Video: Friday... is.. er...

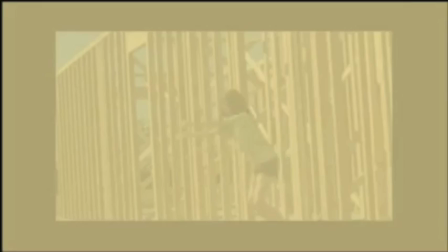Hey!
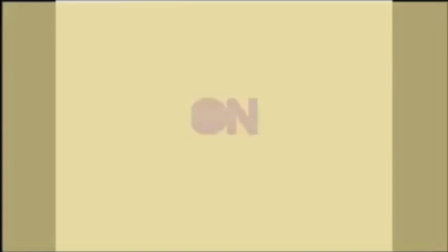What's up? It's Mikey here. Your Friday on 7 Groovy Girls. Zero. I wear my sunglasses that night. Yeah. But honestly, I don't really know why I'm wearing these, but it really is. Night time. Anyways, this week's theme on 7 Groovy Girls is how to be popular on YouTube. I will admit, I do consider 7 Groovy Girls somewhat popular and successful. I say that because when this account was started, I did not ever expect it to be this good. Thank you. Anyways, for this theme, I'm going to be showing you some things that you shouldn't, shouldn't, bad to do in your videos. These are things that not many people like, and so if you do these things, they won't like you and you won't be popular and you won't make good videos way to be positive so anyways let's get started hey
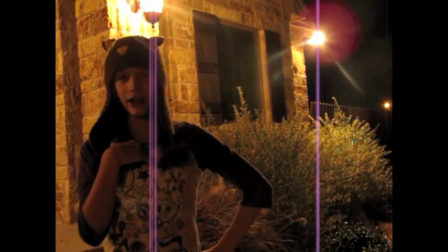y'all so I'm outside right now as you can see and if you can't
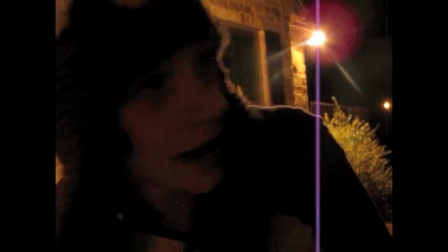already tell it is really dark out here and cold if I might add tip number one not to do is film
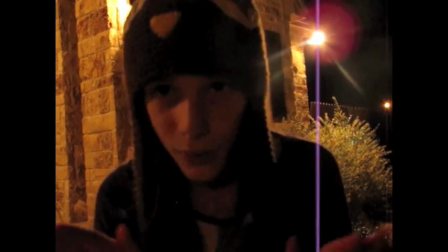outside when it's dark bad lighting nobody likes bad lighting I don't even know if you can even see me No.
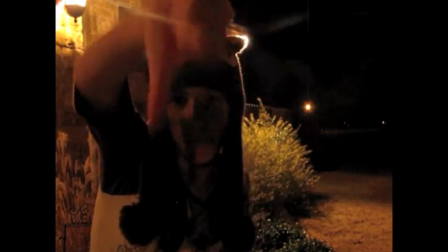Darkness? Bad. So try to get some better lighting.
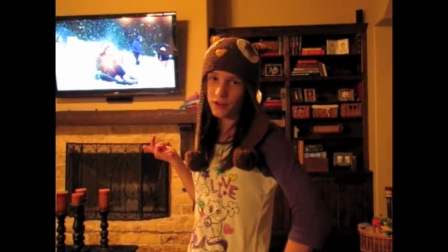I'm inside now, and as you can see, I'm standing in front of the TV, which is not good.
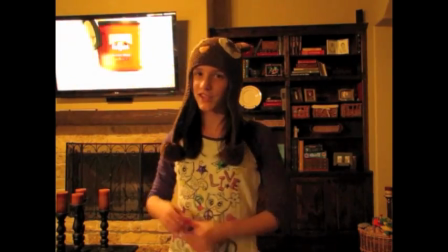Another thing that you shouldn't do when you're making a video is have the TV on in the background while you're filming.
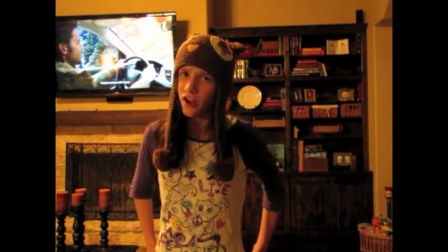It's distracting, and you also have to talk a little bit louder so the TV doesn't drown you out.
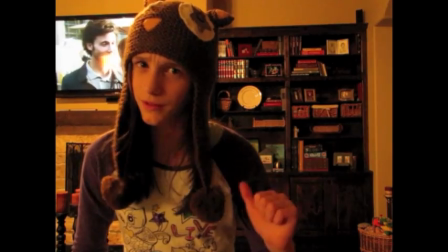If you're trying to make a video but you have the TV on in the background, just flip it off. Another thing I enjoy watching in a video is good jump cuts. Personally, I enjoy watching people pop around the screen and it makes the video a little more professional.
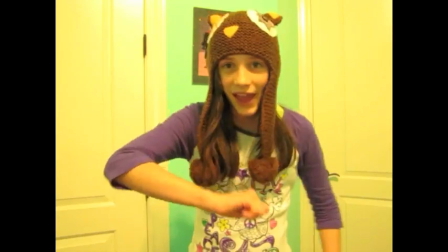But the thing is, sometimes this is what I see.
Hey guys, it's Mikey here.
Did you notice the difference between this and this? Yes. Good, then we're on the same page. Jump cuts are really good and they make your video look a lot cleaner. Just make sure that you're editing good. Next, make sure you're talking loud and clear.
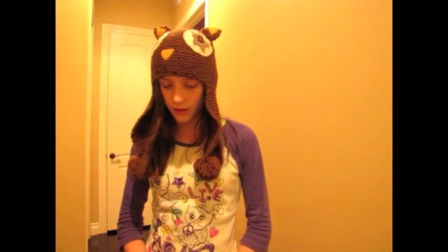Would you rather see this?
Hey guys, it's Micah, your Friday on 7KrubyGirlZero.
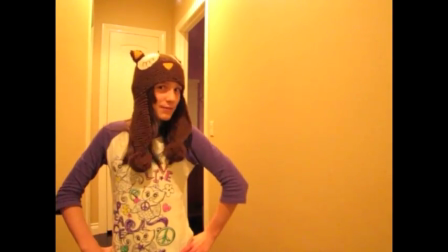Or this.
Hey guys, it's Micah, your Friday on 7KrubyGirlZero.
When you talk loud and clear, it's way easier to understand and you don't have to turn up your volume real well. And finally, the last tip of the night, try to get creative with your videos. Really, the whole point of having a theme on a clock channel is to get everybody to get their imagination flowing. Today, the theme was bedtime routines. Instead of just showing your bedtime routine, make it into a skit or something. So that's it this week on 7 Groovy Girls for my video. You can see me next Friday, though, for another video.